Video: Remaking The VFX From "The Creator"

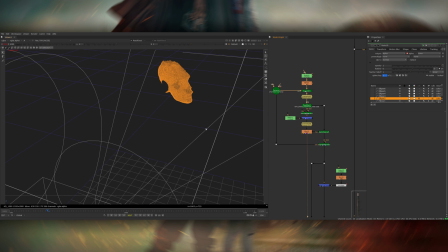You can see that here, I did it on this frame. And then from here, I project them onto the geometry of my face.
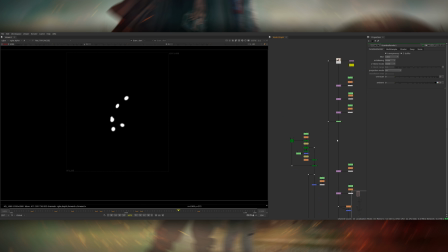That might seem like a slightly long-winded way of doing it, but it's actually much quicker than individually tracking each of them.
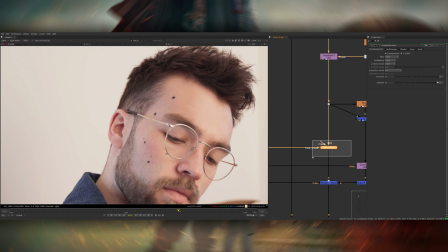So once I've got the alpha for these, what I did is I used a node called PXF filler. This is a third-party gizmo that you can download for free.
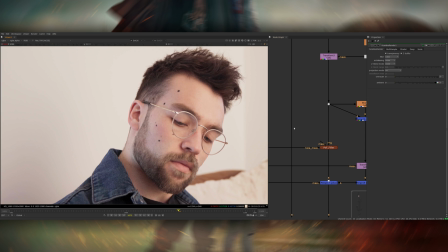I don't use this very often to remove markers But in this case it just worked quite well What it does is it just takes the colors
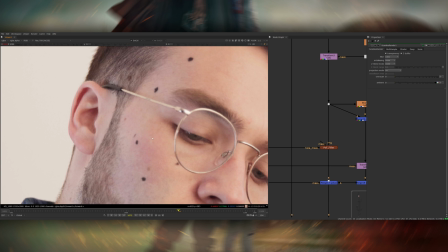from around the edge of the mat that you feed it and just drags them inwards So as you can see here that just fills the markers in
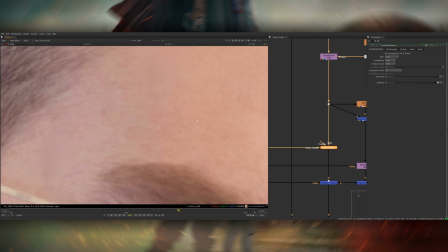with some skin color At a glance you might think that that's done But if I actually look at the areas where the markers have disappeared You
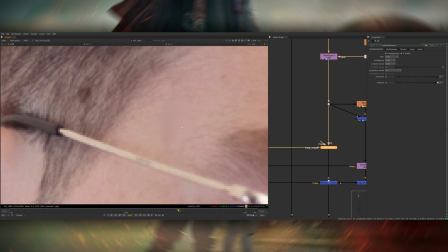can see that they lose all the skin detail and they become really blurred So what I'm then doing on top of this is I'm restoring the skin
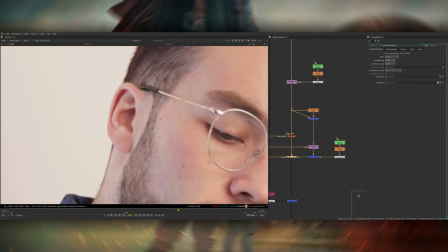detail by using the frequency separation technique that I showed in in one of my previous videos.
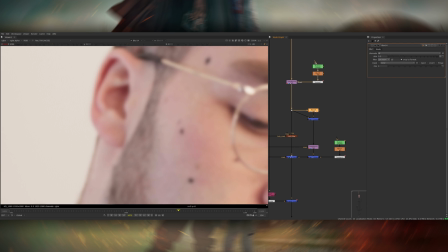So what's going on here is I am taking the footage and I'm then blurring it by 5.2 pixels and minusing the original footage from this,
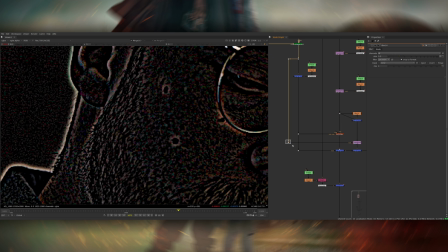which gives you just the high frequency skin detail. And then I'm using the matte of the markers, which comes from the head track again. And I'm then using a transform mask node to take some skin detail from the areas around them and put it on top of where the markers are.
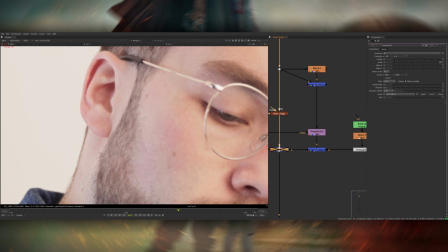Then if I plus this back on top of the footage, that's now restoring just the high frequency detail without affecting any of the color underneath it.
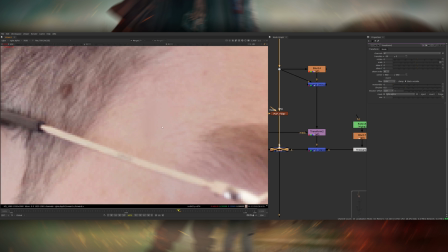And so it restores all of the detail like the fine hairs on my face and the pores over the top of the tracking markers that have been
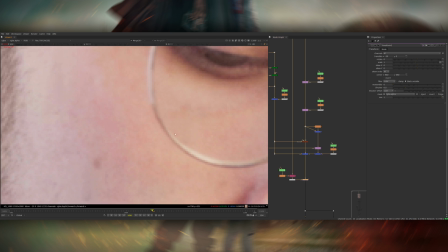filled in and then lastly down here I'm just rotoing the glasses back on top because again there's a couple of bits where they got filled in
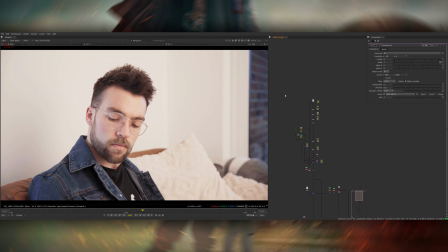slightly from that process. So that was quite a lot of talking actually but that's how I removed all the tracking markers. After that like I showed in the beginning we now put the clean plate back on top so I've got this clean plate of the back wall and I'm using a key mix just to merge that over the top of the footage and then I'm using some masks over here to define where the
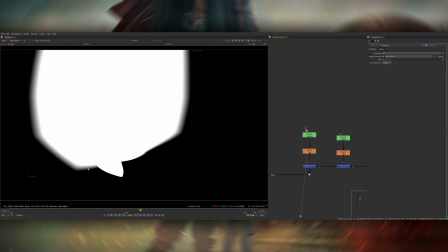clean plate actually goes. So the first mask is just a big soft mat that basically puts it over my entire head which looks like this.
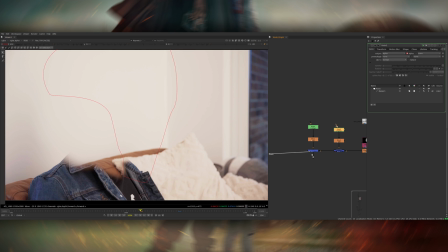Then I've got a second mask which is here which is putting the bit of my face that should be there back on top. So it's still cutting out all of the neck and the side of the head but it's restoring my face and my hair and everything on top of the clean plate.
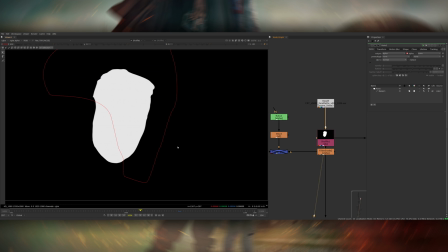And then lastly I'm using the head mat which I rendered out of Blender to actually restore my face as well.
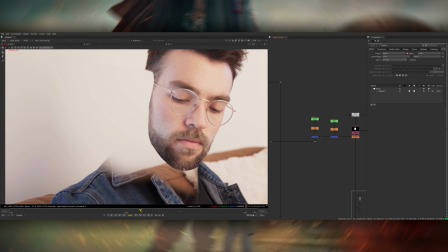So this mat gives me that nice outline for the jaw and then I can go in later and key bits of the hair to put back on top
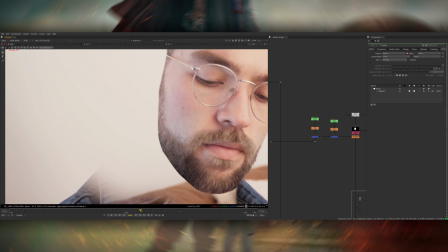so that my chin isn't this perfect cutout and I also used the CG hair which I blended on the edges here which you'll see in
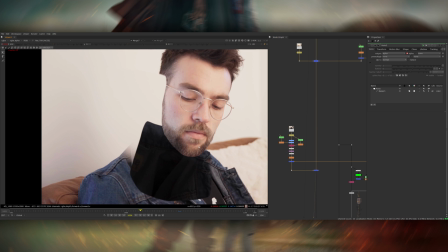a bit. After this the collar goes back on top this is essentially rebuilding the inside of my jacket as you can see.
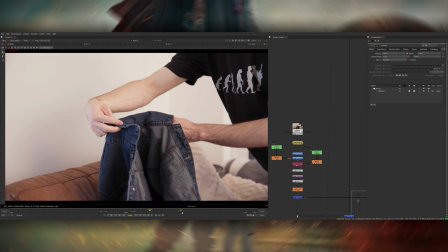The way I did this is after I finished filming each of the shots I got up and took my jacket off and just filmed myself rotating it around in front of the lights so then later I could take a frame of this do a little bit of color correction to it so I
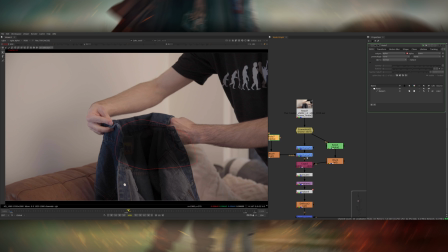make it a bit darker and I did a roto shape in the middle and darkened that as well and then cut out just the bit that I wanted
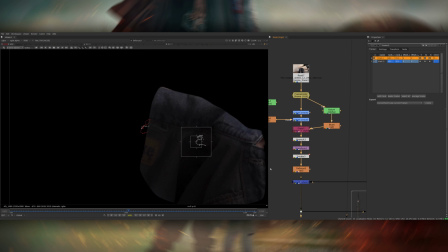and then I did a 2.2D track and just tracked this into the shot so all that together looks like this.
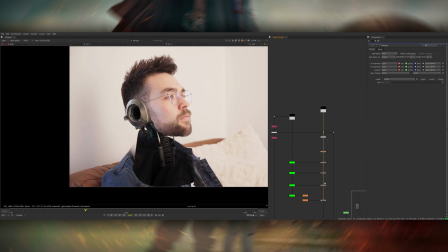Next up the CG goes on top so if I turn off all of the stuff I did to tweak it you can see what it looks like in the first place.
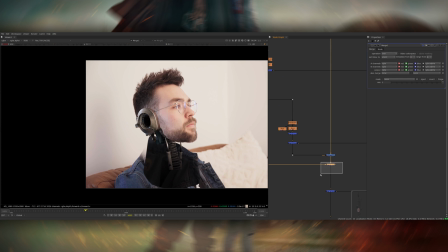So this is the render straight out of Blender with no compositing stuff done to it and I'm just overlaying it on top.
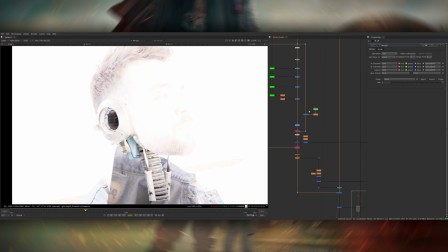The first thing I did is just set the black point as it was a little bit too dark and then here as you can see I've got a few
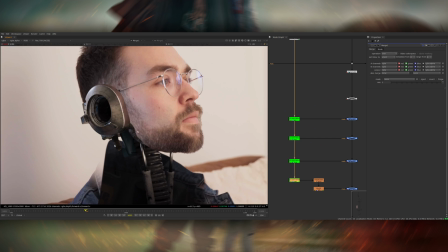different cryptomats that I'm just using to tweak some of the colors and I've also got an exposure node which is just lifting the exposure
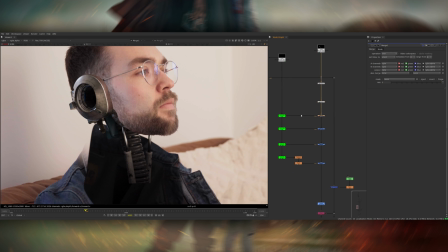slightly. So that's the exposure. This is grading the ears to be slightly brighter. It's all pretty subtle. I think I'm lifting the gamma up slightly as well because they felt a bit too punchy. This one is making the spine a little bit darker.
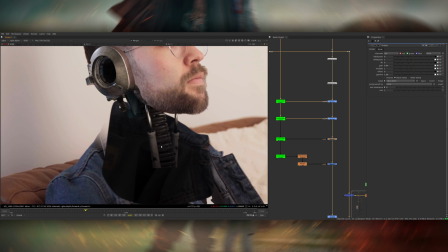I'm making the bottom of the pistons a bit darker as well. They felt a bit too lit up considering they're meant to be inside of my jacket.
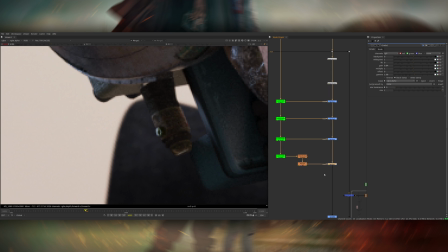And then lastly for some reason this screw was really nuclear so I just used the Kryptomat to turn that right down so it doesn't stick out.
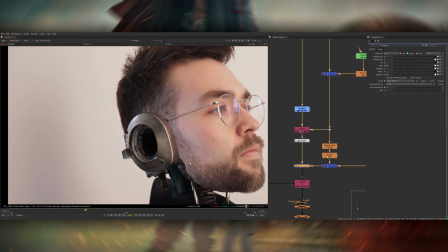Then down here I'm putting the CG hair back on top. At the moment it's just around the ear and then I put this stuff back on later.
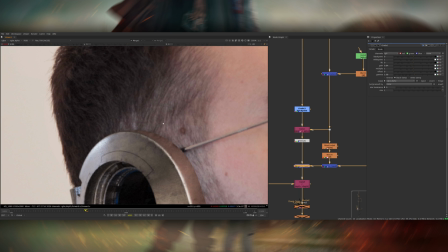So you can see that's just blending that outline into the hair a little bit nicer so it doesn't feel like it's a perfect cutout.
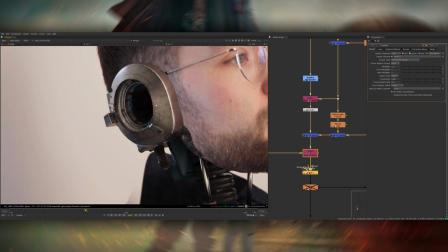Then there's a slight Z defocus going on. I'm using the new Bokeh node in Nuke which I really love. I'm using this to set where the focus should be on the CG.
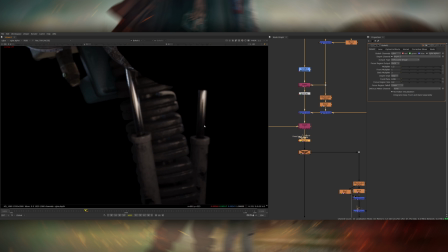It's really subtle but it just means that the whole thing doesn't feel perfectly sharp. Then I've got like an overall general defocus on it.
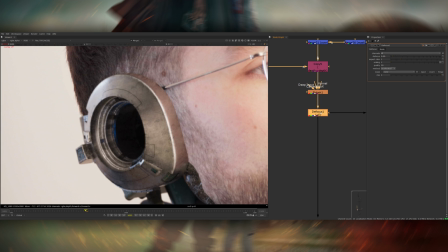This is really low, it's just set to 0.09. This just means that even the bits that are in focus are just being softened ever so slightly so they match the sharpness of the live action plate.
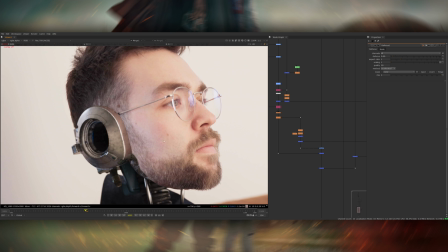The next thing I did which I found worked quite well for blending the CG into my face is I created a kind of fake 2D contact shadow and that looks like this.